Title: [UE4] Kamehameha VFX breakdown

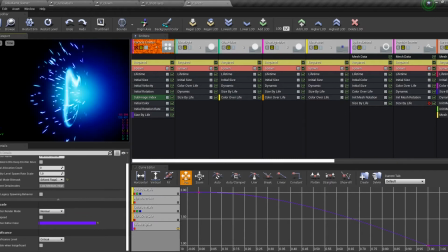So we can just focus on this.
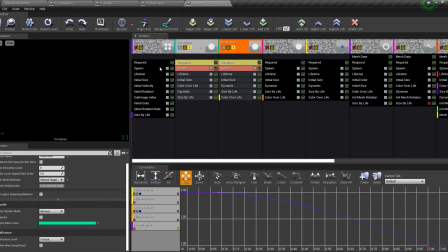So the first part that I want to mention, we have a lot of
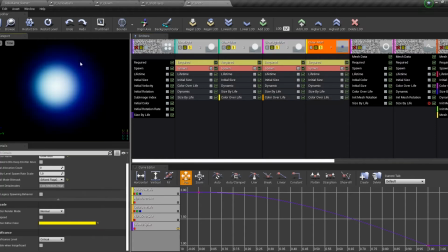stacked glows with different timings and different lifetimes and different everything, just to give more of an oomph to everything. Also, the blue stays
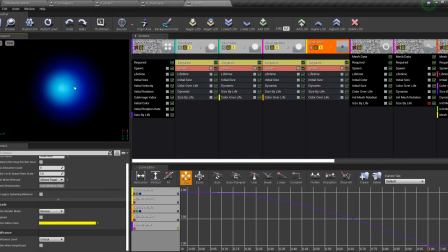until the end to show like how the energy is dissipating from his hands also. So yeah, something to keep in mind.
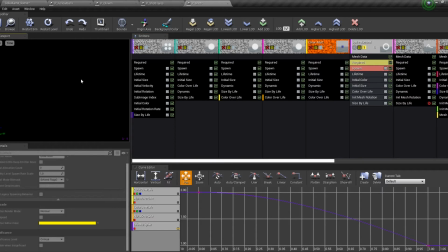So then we have this flare. This is just 2 of the same texture and mesh going backwards.
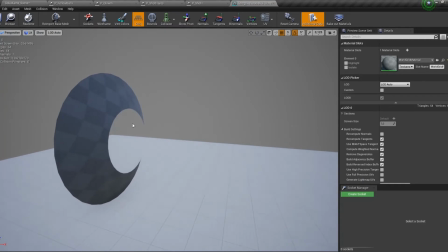It's just like a half cylinder.
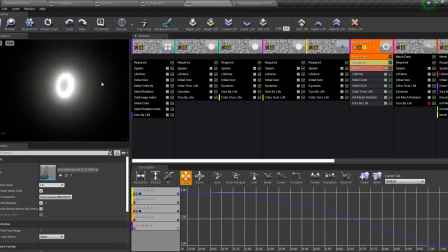Yep. It's just going back. Really blew me at the start.
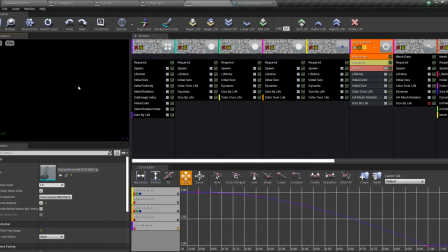I guess it could be less bloomy though, because it's a bit too much isolated, but maybe in the overall effect it's not that bad.
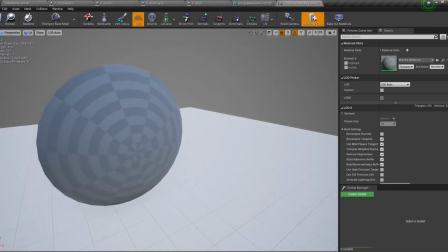Whoa, what's this? So that's just like an electricity thingy going about.
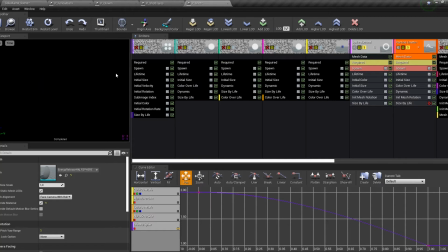I remember reaching a point where I didn't know how to finish the look of like the energy leaving his hands, and I didn't like wanna put more sparks,
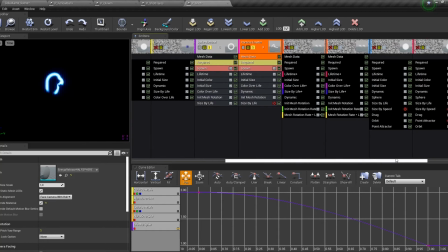because if you see here, I already have like a ton of sparks. So that's that.
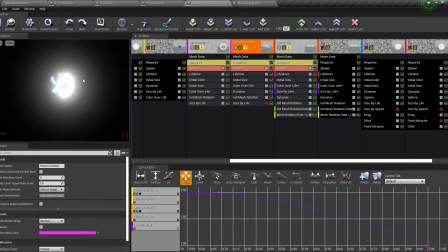So then my favorite part, the curves. Let's just stop seeing this for a moment.
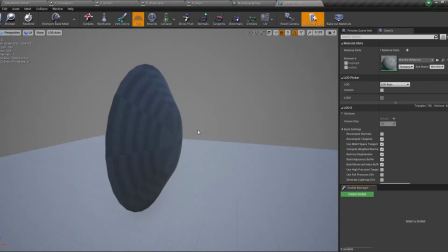This is just, I think it's the same mesh. No, but it's kind of the same.
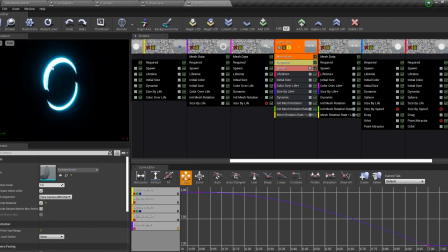Yeah. So yeah, that's just spinning around and dissolving with a dynamic parameter also.
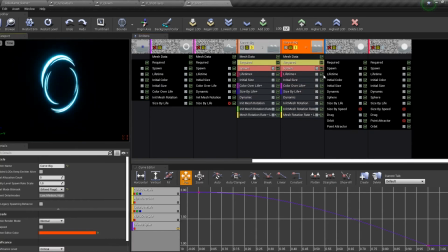This is just a smaller one. It's the same thing, but that smaller one. See how it's more like an inner ring. I could have done this with curves, because this is expensive right now with such a big mesh with little texture info.
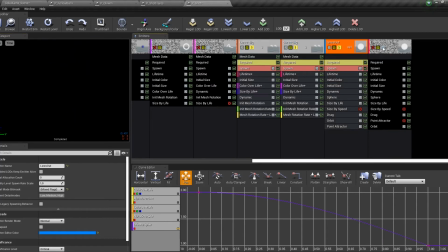Then we have these sparks, which have I think the most important part is that we have a point attractor. So with the point attractor, they just go like inwards into the energy beam.
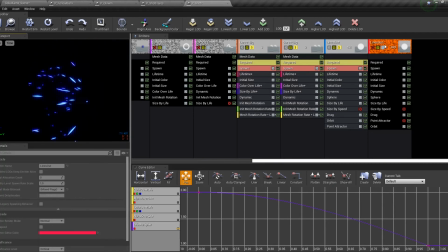But I didn't just like that, so I also added that, but without a point attractor. So now we have energy coming inside again into the beam and outside. See what I mean?
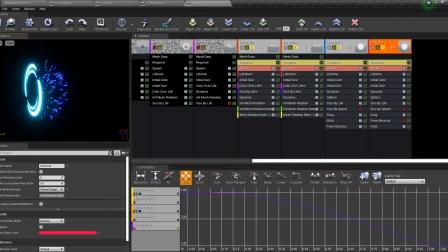So it's like a burst of energy going in again into the attack and everywhere else, because it's just raw power.
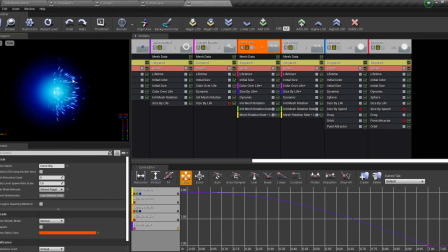So yeah, that gives me this. So yeah, I think that's everything.
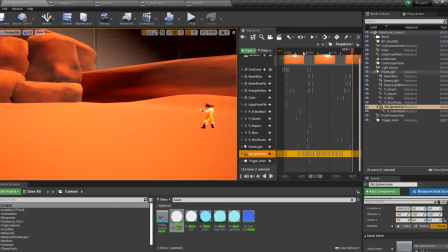Oh no, I think I'm missing yeah, this.
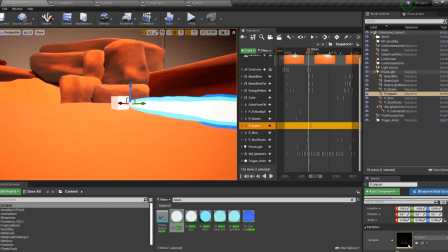This is the impact. Okay.
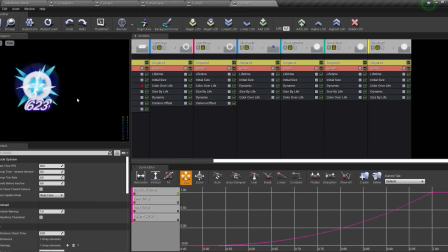So I think this is the weakest part of the effect, especially because I was really lazy with the hit effect. Whoa, what's going on with that?
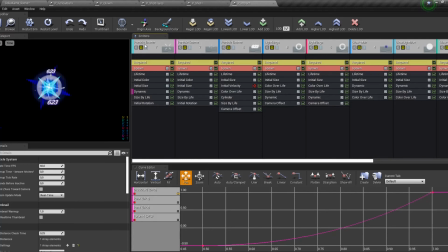Let me check.